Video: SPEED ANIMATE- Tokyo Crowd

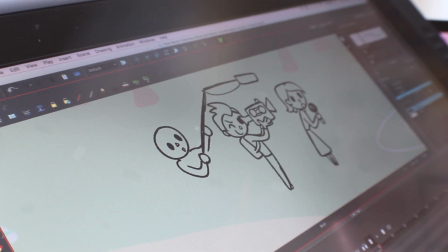[4:13]
She's a little sloppy,
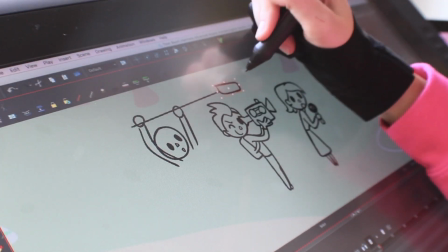[4:15]
and I thought it was going to be really interesting to have them kind of dub her as Princess Super Crystal, because I'm like, what would the media call her?
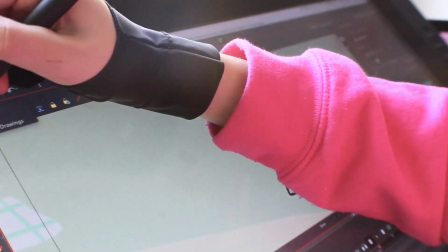[4:23]
They wouldn't call her like Sophie, even though it's like super obvious who she is, like, you know, Clark Kent taking off his glasses kind of deal.
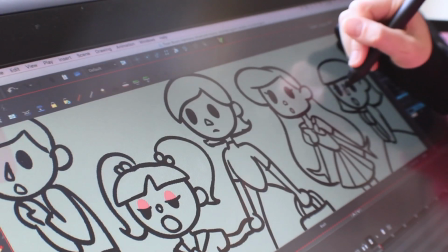[4:31]
It's kind of funny that no one can recognize her, and like, you know, as soon as she transforms.
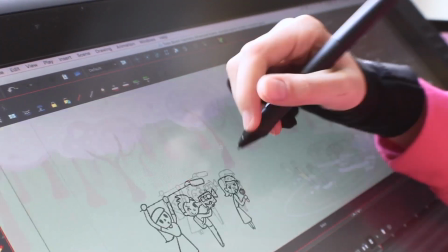[4:38]
So that's the media coverage. Later I do like a little van. It's Channel 8 News.
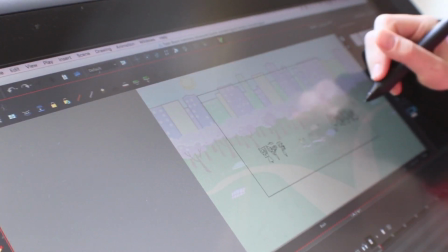[4:43]
And yeah, at the end, during the credits, you'll see them watching the news coverage and her slipping around and, you know, kind of messing up.
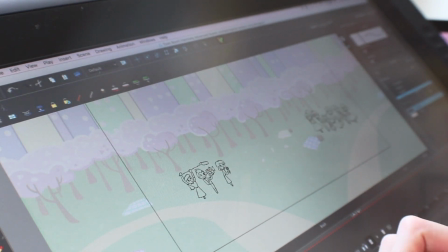[4:50]
I'm working on trying to make her pretty flawed, not just like, you know, I'm always learning more and more about Sophie.
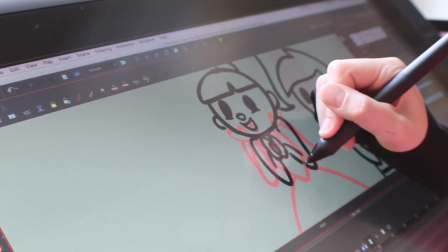[5:00]
So here I'm gonna make the crowd kind of reacting. They're seeing the monster go away, so they kind of like, they start with a concerned look.
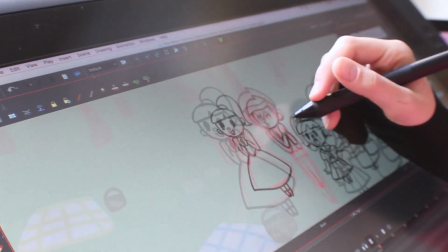[5:06]
I believe they have 3 frames total. So they have their initial worry, and then an in-between frame, and then their cheering face.
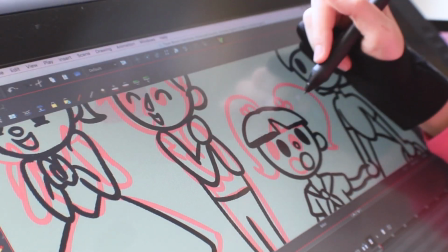[5:15]
Like this little girl turns to her mom and smiles.
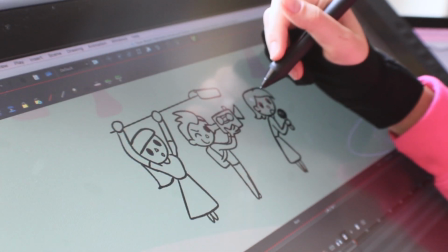[5:18]
The news lady's gonna like pop around, so she's gonna do like a squash and then stretch back up to face the camera.
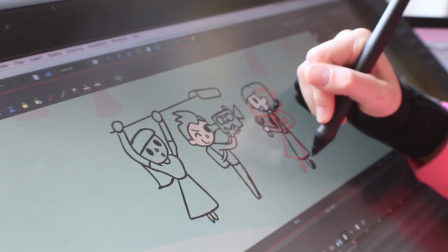[5:24]
Like she's gonna kind of have this like very honest reaction to like watching the monster fall through this portal, which, you know, they've never seen before.
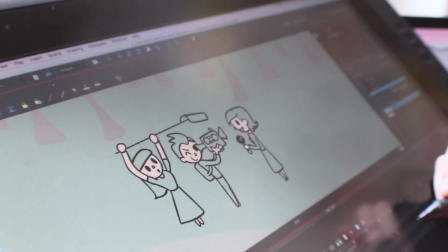[5:32]
And then she's gonna kind of like gather herself very quickly and then turn around and report the story.
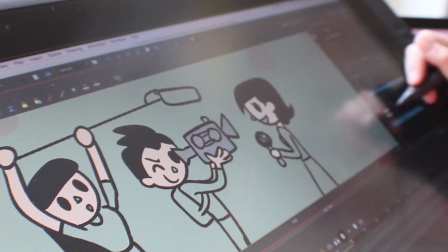[5:37]
And the camera crew are pros, so they don't move at all, which makes it a lot easier on me.
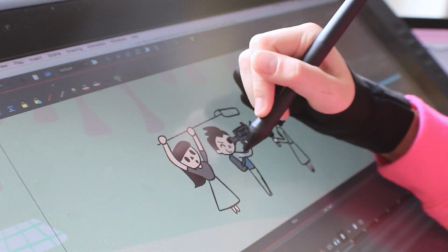[5:43]
There's like a boom mic lady, and then there's the cameraman. And then later I'll add in the van, because I realize when I pull out the camera, because like I said, I'm trying to do more camera moves.
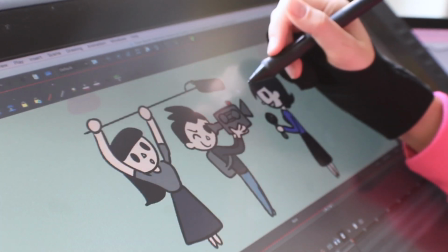[5:52]
When I pull out the camera, it like revealed how extremely empty Yo-Yogi Park was, and I'm like, oh man.
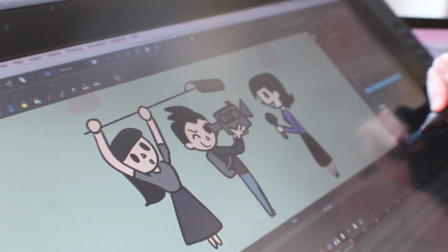[5:58]
So I added in later, I added like the van, I added in some more people
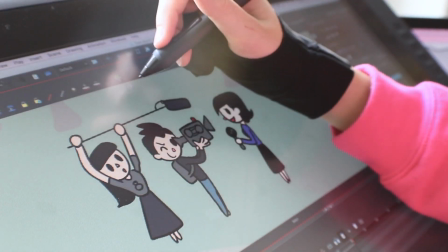[6:03]
eating a picnic on the side, and so that made the world seem more full.
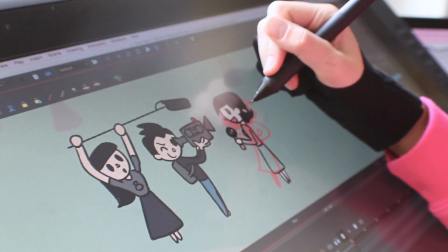[6:08]
So yeah, even though background characters are obnoxious, it's important to like kind of populate your world and make them slightly interesting,
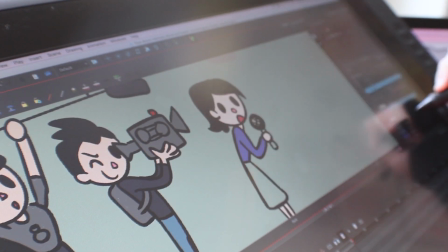[6:15]
but also not pull the focus from your main characters. So this is fun.
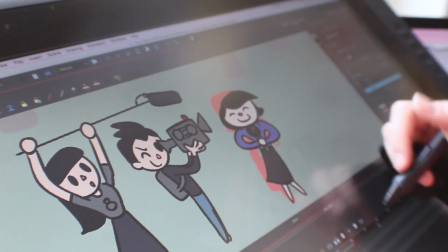[6:20]
She's like doing her turnaround. So now I'm just like coloring them in. Ta-da-da.
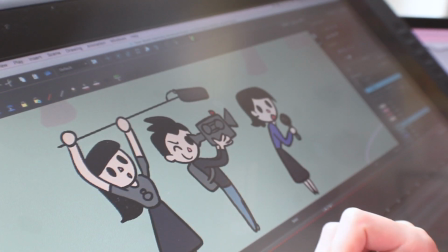[6:25]
Just gonna do her turnaround. So yeah, this is towards the end.
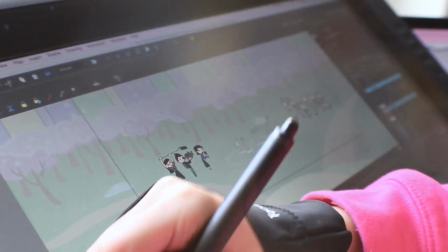[6:32]
I don't know if you guys animate sequentially, like, you know, you start at the beginning and then you go towards the end.
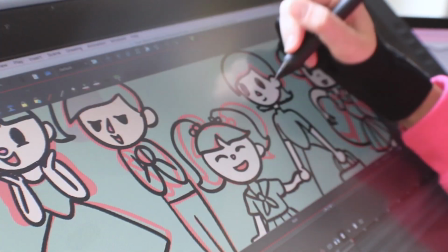[6:38]
I personally do. So I'll start with the beginning, I'll animate the beginning, and then obviously, since I'm an animator of one,
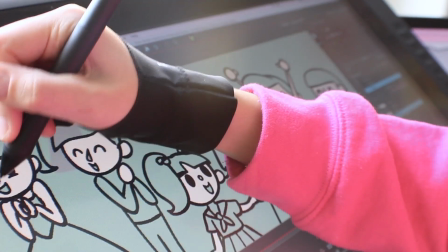[6:45]
it'll get a lot better quality towards the end the more I learn about animation and art and all that good stuff.
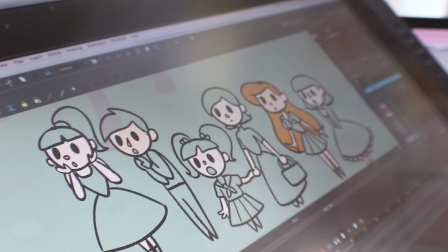[6:50]
So yeah, even these crowds look a lot better than the ones in the beginning. So hey, that's great for me.
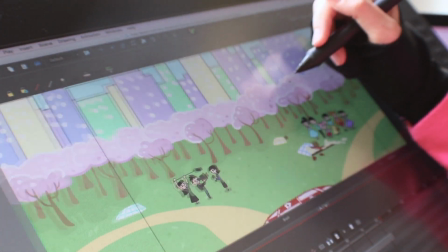[6:59]
Alright, so now you can see I'm gonna have like the camera will pan out because the monster's gonna fall into the portal.
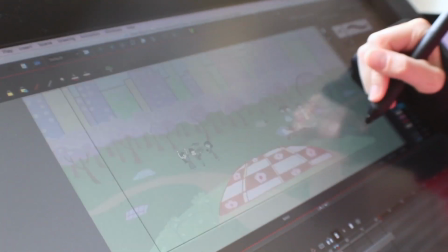[7:07]
People are gonna react. We're gonna give it like a little moment so you guys can kind of like take that moment in,
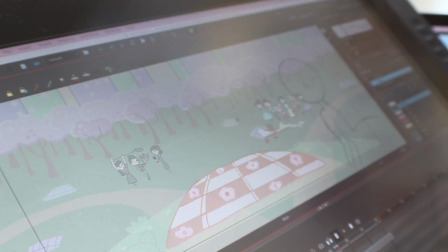[7:10]
and then we're gonna pan out to the little hill where they started on the little picnic blanket.
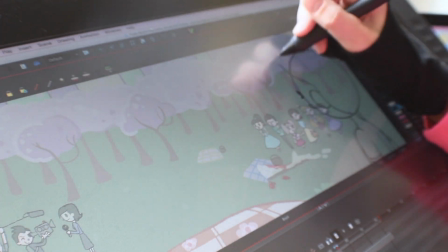[7:17]
And so Sophie's gonna enter stage right, and she's gonna have like her cheesecake outfit still on.
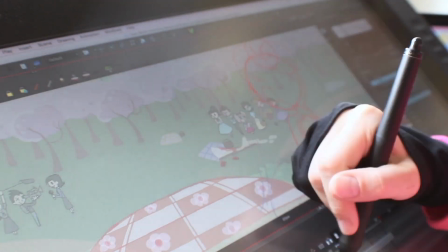[7:23]
She's gonna kind of like, you know, she somehow pried herself out of that cheesecake she fell into, and she's gonna like come up on the hill,
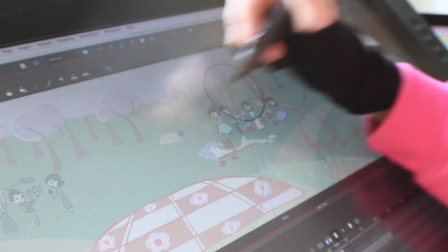[7:29]
and yeah, she's gonna, I really despise walk cycles,
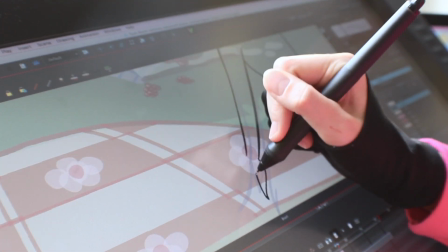[7:33]
so I'm gonna make this like as simple as possible, especially because she's stepping like up a hill.
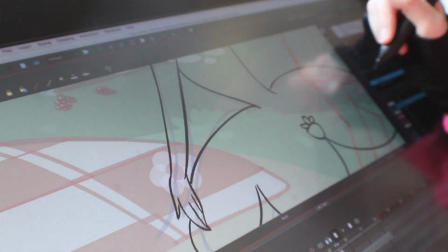[7:38]
So a lot of times when I have to make characters like step somewhere or like jump down some stairs, like yeah, I'll do like some kind of like ballerina type move, and I'm like,
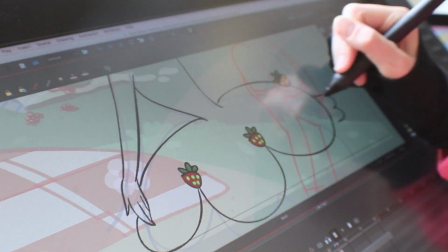[7:47]
oh yeah, like really it's their character because she's fun and bouncy, and like I just really hate drawing people like walking away and stuff like that.
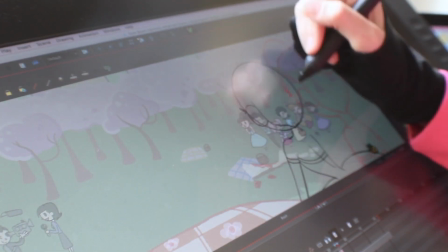[7:55]
I feel like my favorite thing to animate is just like magic girl transformations, or dialogue's not all that fun.
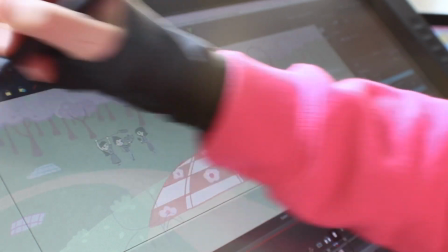[8:02]
I love drawing like I loved animating Sophie talking about when she realized Pancake can talk.